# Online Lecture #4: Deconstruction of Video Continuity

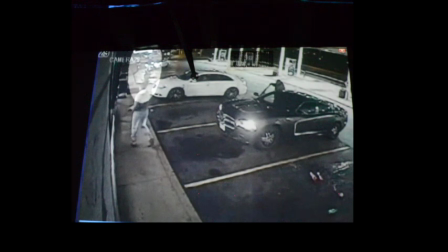(53:33)
This camera looks though pretty low res, and again it's shot at night. It was shot at night, and so supposedly we're actually watching this young man be shot by the police because we're supposed to see the gun there in his hand.
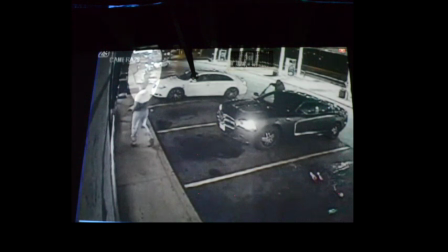(53:50)
And I think this person that's in the foreground, I think they just happened to be going to the store at that time. I don't think they were actually involved. They just happened to be a witness. So we have a kind of a real moment here. And so from the standpoint of us trying to
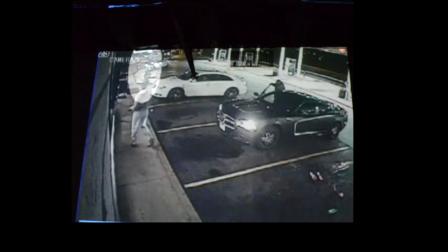(54:05)
assist the viewer in being able to see what's going on in this video, we do what we call a highlight. And this has to be part of your repertoire if you want to be a news editor, meaning that what we're going to take advantage of the fact that, and certainly in nonlinear video platforms,
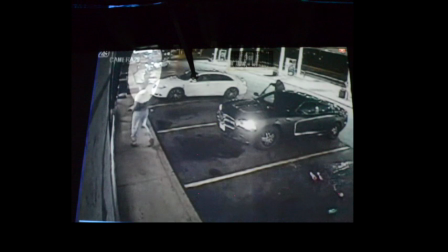(54:25)
nonlinear video applications, we always have multiple channels of video. So on one channel of video, I'm just taking this shot the way it was originally shot, and
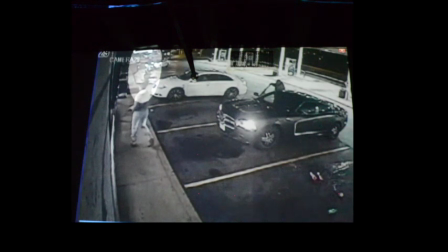(54:38)
then I'm on a second channel of video, I'm going to take the same shot, but I'm just going to raise the luminance level. I'm just going to kind of make it a little brighter. And then so now when I go from one video channel to the next video channel, whatever's on
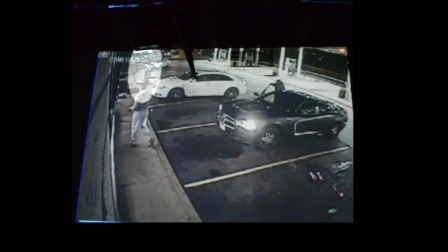(54:58)
that video channel that has the higher luminance, which kind of enhances the resolution, that's going to allow the viewer to be able to kind of have a better idea of what's going on. So again, so we're utilizing two different channels of video. It's the same video.
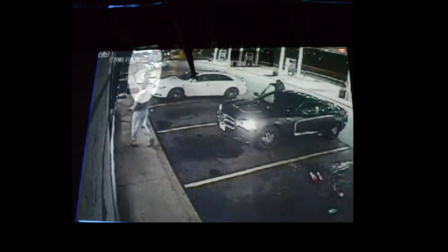(55:15)
What we've done is just simply modify the luminance level on one of the channels of the video, but it's the same video shot. And then we've kind of used this oval. That's nothing but a, it looks like an oval circle, and it is, but it's really just a transition.
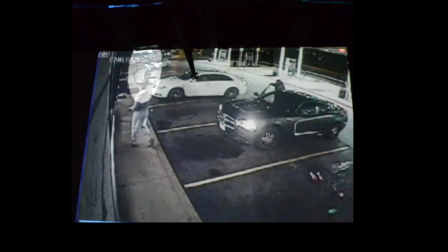(55:31)
And so instead of kind of using this wipe, as it were, to go from one video level or to another, or one video shot to another, we're simply kind of using this oval transition to be able to highlight that space,
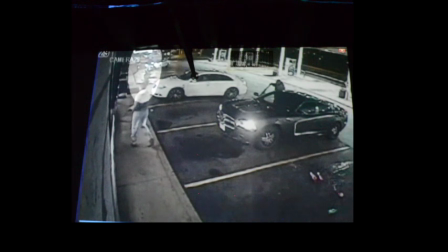(55:46)
to highlight that area of the video frame where supposedly we could see the young man holding the gun. So again, we call this a highlighting situation, and it's something that you have to learn how to do in order certainly to be able to be a news editor.
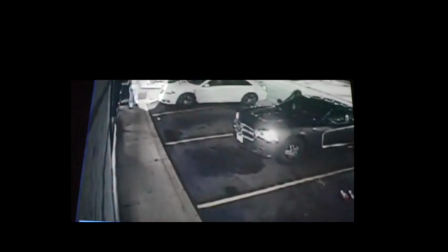(56:02) You have to look carefully, but it appears to show a man, seen here, raising a weapon toward the officer.
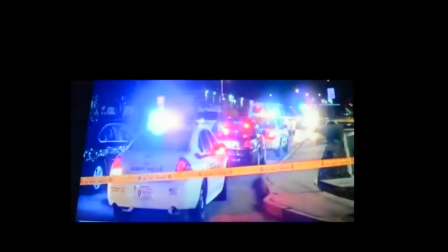(56:09) Police say the officer fired in response, and the mayor of Berkeley backed up that account.
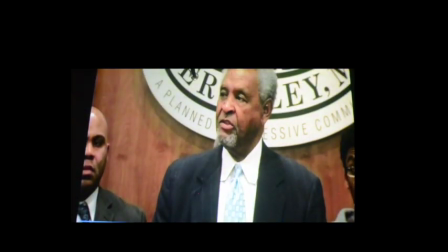(56:13) The video shows.
Now here I'm pausing it because obviously this is a sound bite, and a sound bite is a type of actuality. You notice that was one of the concepts that we were talking about in today's lecture. So when you're isolating sound bites, and this is something that you'll kind of get used to doing,
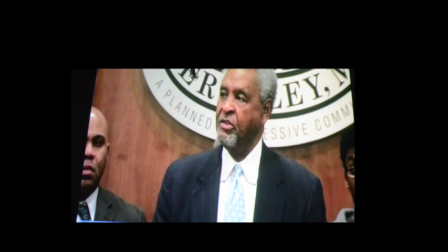(56:33)
you really want to be able to quickly discern or pick up on the in cue, okay. And so what was the in cue for the mayor here? The in cue. What was his in cue? His in cue was the video shows. That would be his in cue.
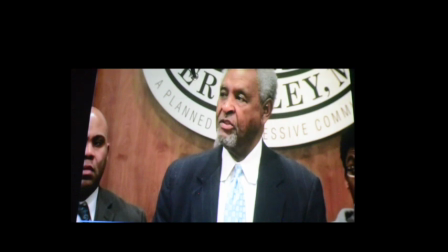(56:50)
So when you're creating your script and you've watched the video, now you're the reporter and you're going to give this script to an editor in order to to put together the package. What are you going to designate on your script? The in cue for that particular soundbite, which is the video show.
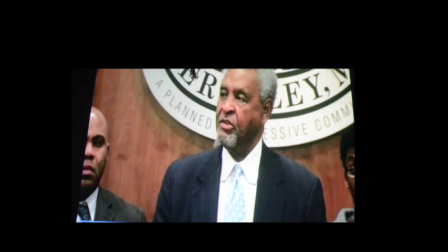(57:07)
See, I just listened to it. I automatically kind of was able to kind of remember what the in cue was. You get used to doing that. That's a skill that you acquire. It has to be part of your repertoire as being a digital journalist.
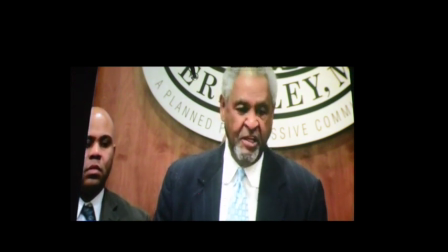(57:21) The deceased pointed a gun that has been recovered.
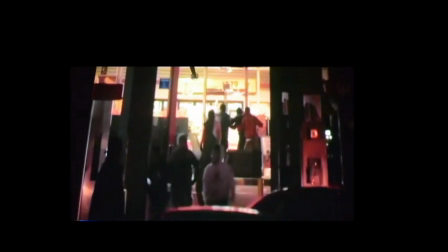(57:28) The protest took a turn towards violence.
Remember that video that that I said that that showed that there was perhaps some looting going on, but it didn't have for some reason the audio had dropped out, and that happens a lot sometimes as a result of jostling the camera. As you're moving around, you kind of slightly disconnect the cable, and that drop your mic is disconnected, and you lose your audio on the recording. But what did I do?
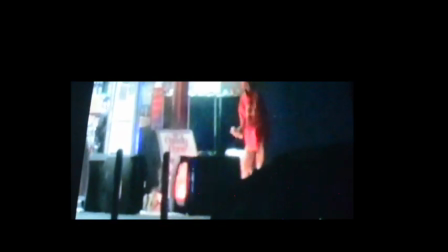(58:00) A Quick Trip convenience store was vandalized. Police cars were damaged and...
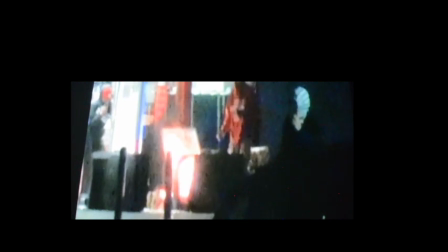(58:06)
What did I do? I transposed the audio. I took audio from another part of the raw feed of that utilitarian feed sequence that we got that allowed me to be able to access all of the video. And I took audio from another part of that situation, which same ambience basically.
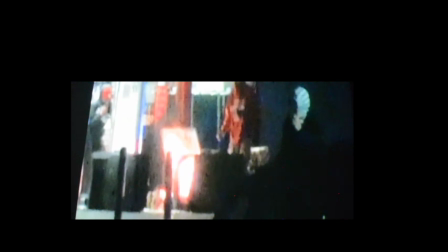(58:25)
It was all taking place in that same general area. And then I transposed it under this shot where there was no video, and that's perfectly legal, if you will, to do. I'm not cheating or is it a manipulation? Yes, but it's an honest manipulation. It's just part of us trying to present the story.
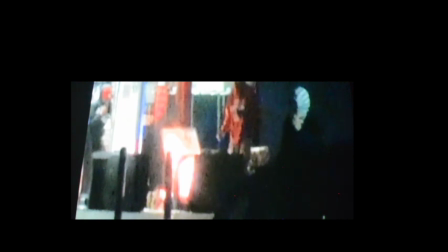(58:44)
We're not trying to change your attitude about anything or trying to change your idea or what you feel about this particular story. I'm simply enhancing the storytelling by transposing the audio. So again, that's something that you should feel pretty comfortable doing.
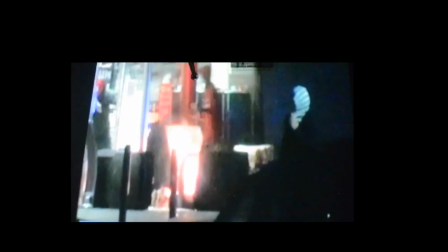(58:58) Police cars were damaged and 2 officers suffered injuries. So there are no winners here.
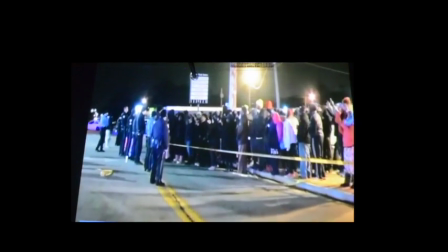(59:03) There are nothing but losers. Emotions were already raw. The shooting happened just a few miles from Ferguson, Missouri, where Michael Brown...
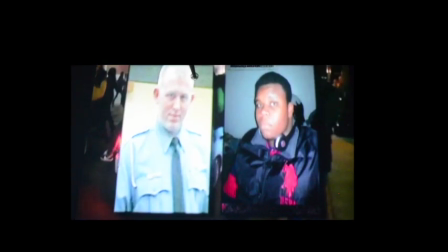(59:11)
So here, again, we're talking about your repertoire, developing your repertoire. This is another situation. We call this a composite. So there on the left, you've got a still shot. It looks like it was just a freeze frame. That was the officer in the Ferguson, Missouri situation. And of course, that's Donald Brown.
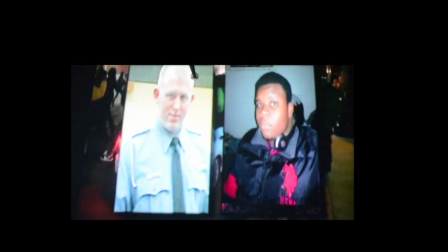(59:29)
That's Mr. Brown. He was the one that was shot by that police officer. So that looks like a family photo. And again, so this is a composite shot. We wanted to feature, we were talking about these 2 individuals, and so we wanted to feature video of them in the same frame. And what are we doing?
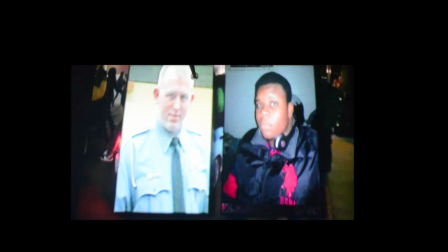(59:47)
And then we're showing it that story is kind of taking place in the context of this story that we're presenting now. And so we're using this composite. So you have to learn how to use create a composite.
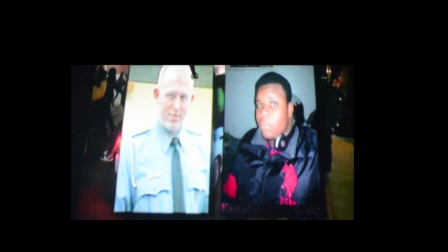(60:00)
So how many different channels of video is in this composite? There are exactly 3 channels of video in this composite. We've just taken a freeze frame from the back, from the you know, the back. That background is a freeze frame from what's going on in this particular night, which is December 24th.
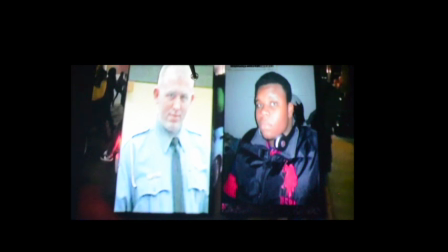(60:18)
And then you know, that's the background, and so that's one channel of video. And then the police officer, that's another channel of video, and then Donald, that's another channel of video. So again, we're using 3 channels of video.
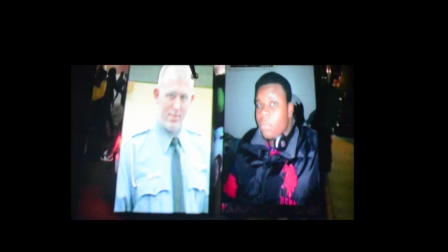(60:33)
You know, we place obviously each different video source or video shot on a different video channel on our nonlinear edit system, and then we use a filter or an enabler to allow us to be able to see all 3.
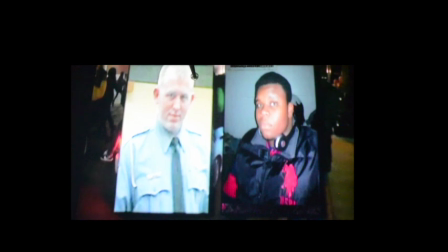(60:49)
You know, it's basically a picture-in-picture to be able to see all 3 of the frames, you know, in the same space, as it were, and that's a composite. Of course, you'll notice that the 2 photos, they kind of have, there's some dimensionality to them.
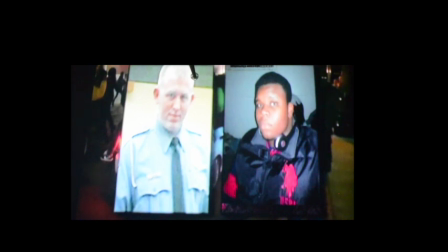(61:09)
Again, there's some going on the Z axis. You know, they look like they're kind of diagonal, if you will, going into the frame. And that's called a 3D effect,
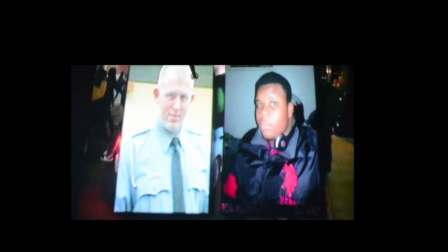(61:21)
meaning that we're using the 3D mode of this particular edit or effects palette in order to achieve that sense of depth. And so that it's not so just totally 2-dimensional. A lot of times, you know, you don't have time to work with the 3D thing, which is a little more complex from the standpoint of your protocols.